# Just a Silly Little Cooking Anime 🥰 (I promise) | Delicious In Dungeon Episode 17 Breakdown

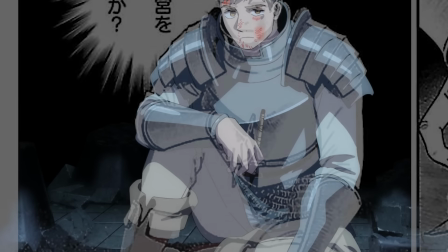[0:00]
What does perfect symbiosis between a manga and its anime adaptation look like? This.
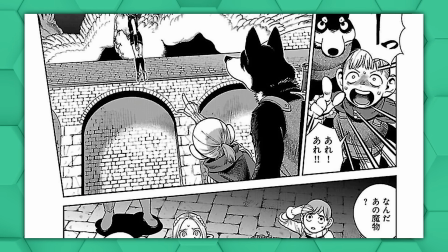[0:05]
Manga author Ryoko Kui really popped off with this one,
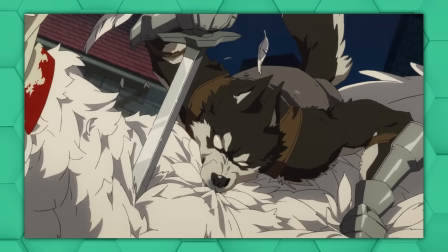[0:08]
and her panels are such great blueprints for action animation that while many of Dungeon Meshi's most impressive episodes make creative departures from the source material,
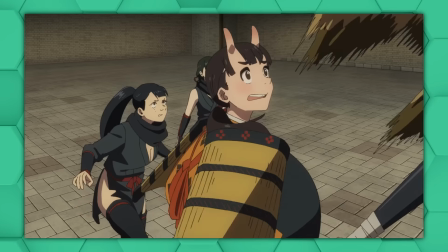[0:16]
Episode 17 pulls out all the stops in the animation department and treats the manga panels as snapshots,
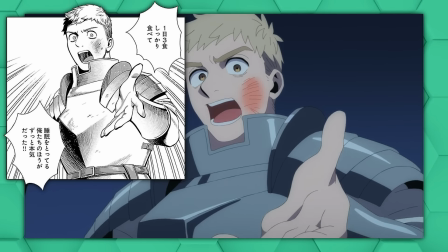[0:21]
following them closely while still creatively filling in all the space in between.
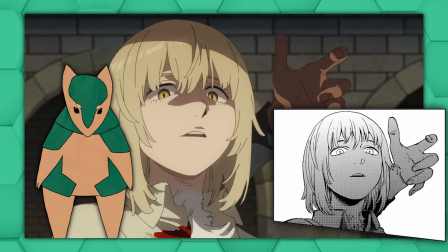[0:25]
So let's break down the animation and storytelling and compare it a bit to the manga along the way, and hit the ground running because there's a ton to talk about this week.
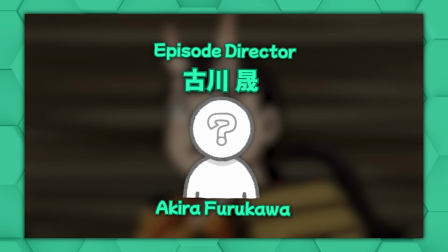[0:33]
This one was directed by Akira Furukawa and adapts chapters 37 and 38.
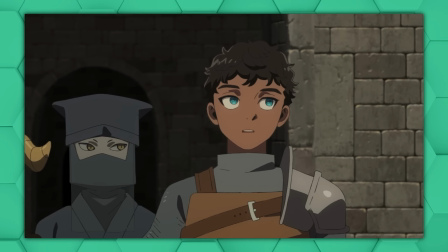[0:38]
We pick up right where we left off, and Kaburu uses his way with words to diffuse the situation between Laios and Shuro.
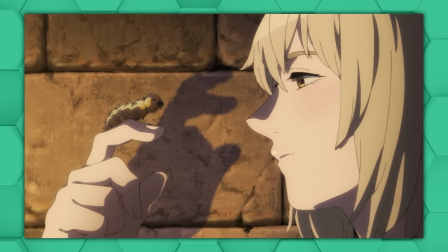[0:44]
And what better way to start the breakdown of an incredible episode than a little bit of nitpicking.
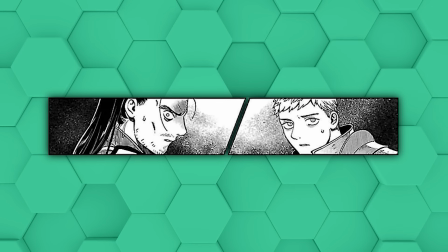[0:49]
Because storyboard artist Yoshiyuki Kaneko takes these panels from the manga and turns them into an over the shoulder shot of just Shuro.
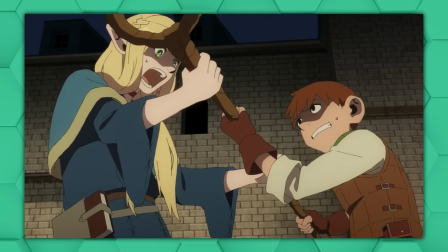[0:56]
And I think this was a great opportunity here for this to be a point of view shot where both Shuro and Laios turn their heads in unison to look directly at the screen,
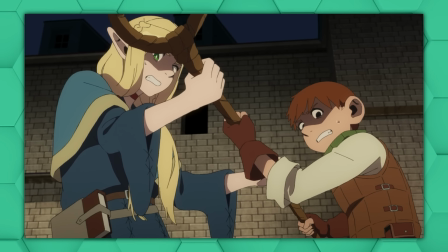[1:05]
more similar to the original version, kinda like this one of Chilchuk and Marcel later in the episode. Not only would that have been funnier,
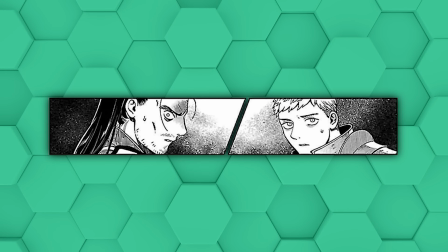[1:11]
it would have also done a better job of showing that Kabru is using his words to intentionally redirect both of their attention towards himself and away from each other.
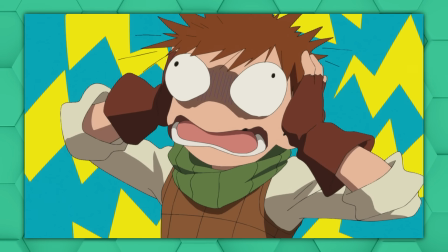[1:19]
Chilchuk realizes that he made the wrong choice last episode and Laios gets all mopey.
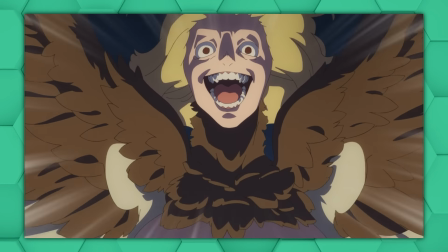[1:23]
This three frame loop combined with some camera shake is our first introduction to the harpies,
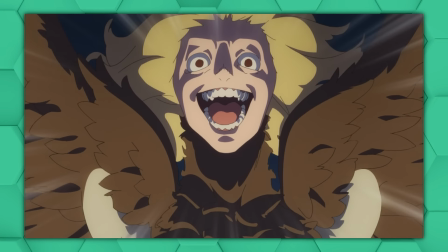[1:28]
and the animators once again use this harsh underlighting effect to make it look extra creepy,
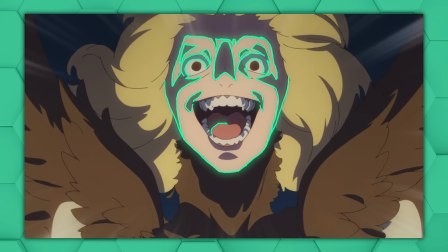[1:33]
especially combined with the fact that they mostly have no eyebrows. This isn't the first, and won't be the last, monster that mimics human appearance,
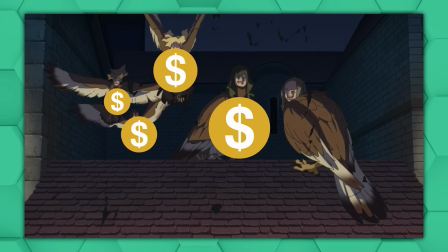[1:41]
and Ryoko Kui and the animators adapting her work do a great job of tweaking little details like this to make them look almost human,
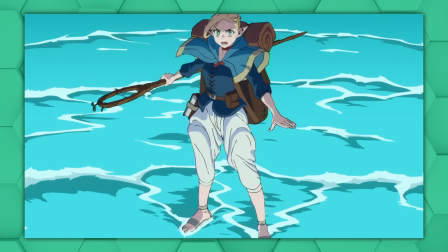[1:48]
but just wrong enough to fall into that uncanny valley. This lighting choice isn't as obviously motivated by a light source as it was back in the glowy lake,
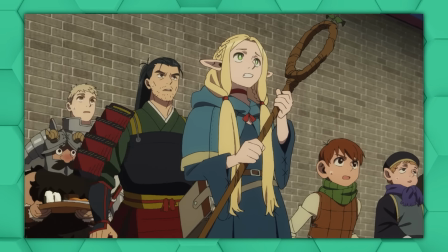[1:57]
but there seems to be a vague indication throughout this scene that the fire Maezuru had lit is the main light source.
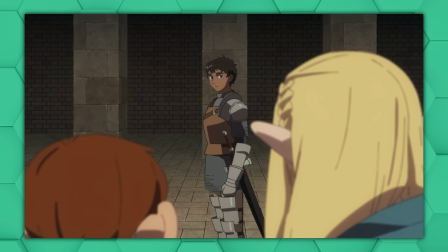[2:02]
Marcel seems to be the only one who's as creeped out by Kabder's fake smiles as I am,
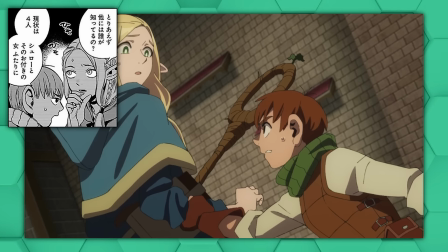[2:07]
and they've actually added a few more insert shots to this scene that make it a bit more energetic and make the background battle between the ninjas and the harpies a little bit more present,
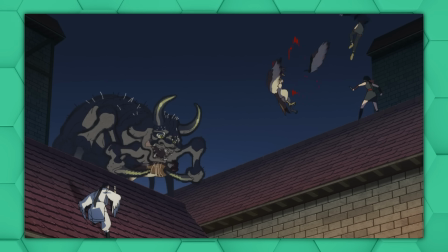[2:15]
including this fully anime original cut featuring the Ushioni again, which I believe was absent from this chapter.
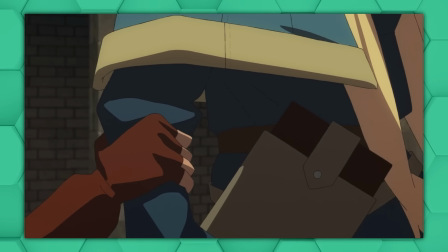[2:22]
I also like this little added insert shot of Chilchuk grabbing Marcel's sleeve.
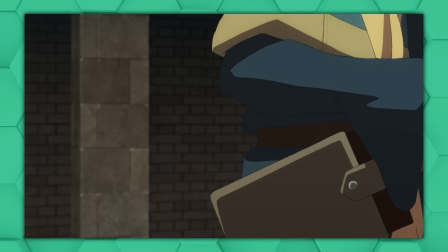[2:26]
It's just eight frames of animation, but it gets across the sudden burst of frantic energy that Chilchuk exemplifies and the smears and simplified angular shapes.
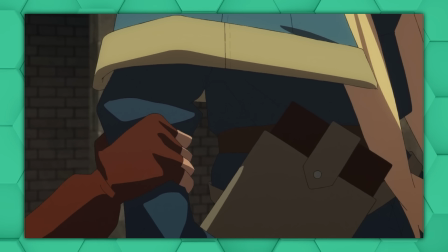[2:34]
Remind me of Kai Igarashi's style.
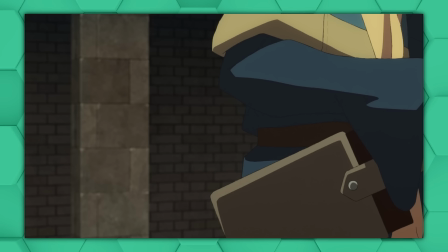[2:36]
He's not credited for this episode though, so I wonder if he filled in just for this quick shot or if this is someone else just working with a very similar style.
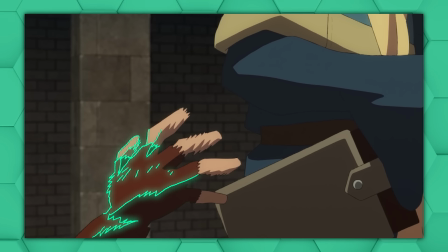[2:44]
There's an interesting nuance to the smears here too. The motion is initially led by Chilchuk's fingers,
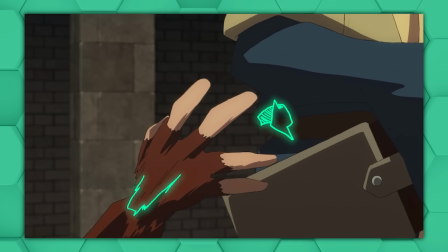[2:49]
but in this frame the fingers actually slow down a bit and rotate more towards the camera in anticipation for the grabbing motion while his wrist continues to accelerate,
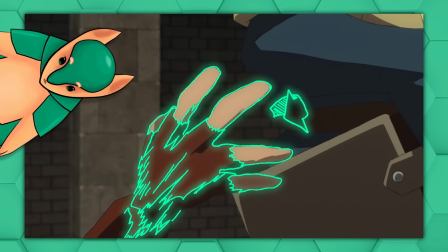[2:58]
meaning that the fingers are no longer smeared while a wrist is. It's almost imperceptible when you watch it at full speed, but it's there.
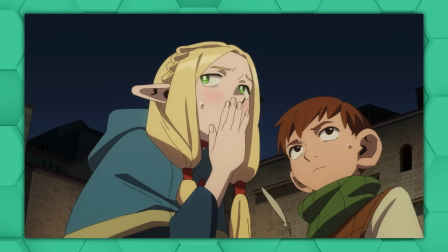[3:04]
And those extra few harpies that fell from the sky at regular intervals throughout that scene also serve to desensitize you to them,
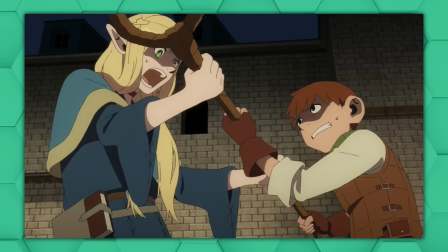[3:11]
which makes this sudden inversion of the formula, all the more shocking.
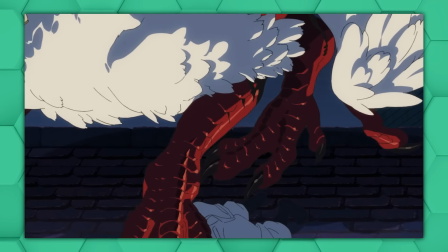[3:17]
And now it becomes clear that Fallen isn't just a bird, she's a bird slash dragon hybrid.
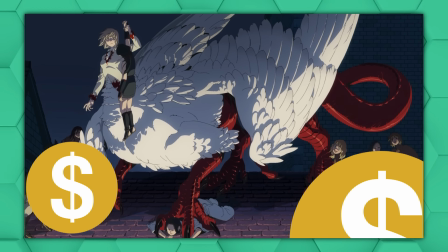[3:22]
With features that become more bird-like in the front and more dragon-like at the back, she's still got those big, thick hind legs and massive dragon tail.
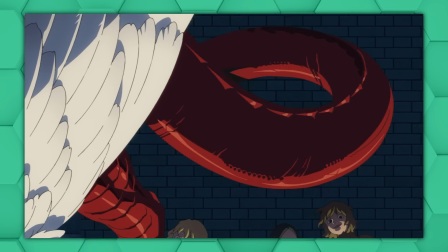[3:31]
This is something truly terro-
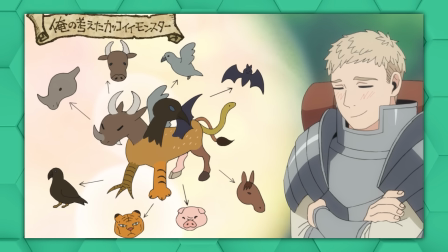[3:36] Very cool.
Well Laios did draw that little sketch of his perfect monster, a monstrosity that combined parts from a dozen different animals,
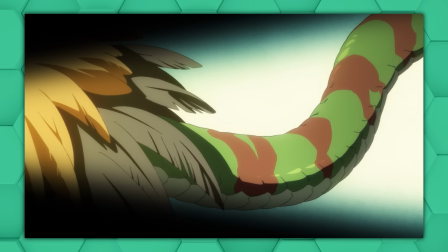[3:44]
and remember how he waxed poetic about how cool basilisks are?
The body of a chicken.
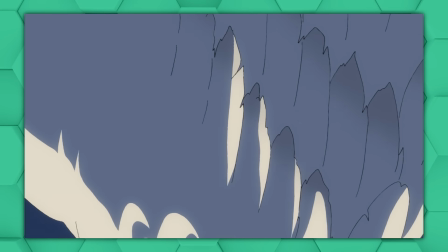[3:49] The tail of a snake. With spurs, sharp as knives, and loaded with venom.
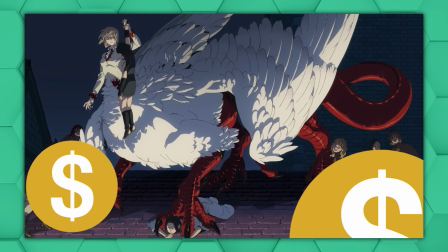[3:55]
So it does make sense that when the person he loves the most in the world gets to become the monstrosity of his dreams, he would be excited more than anything.
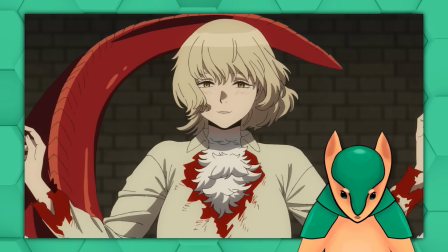[4:03] Whoa. Uh. Oh. Uh.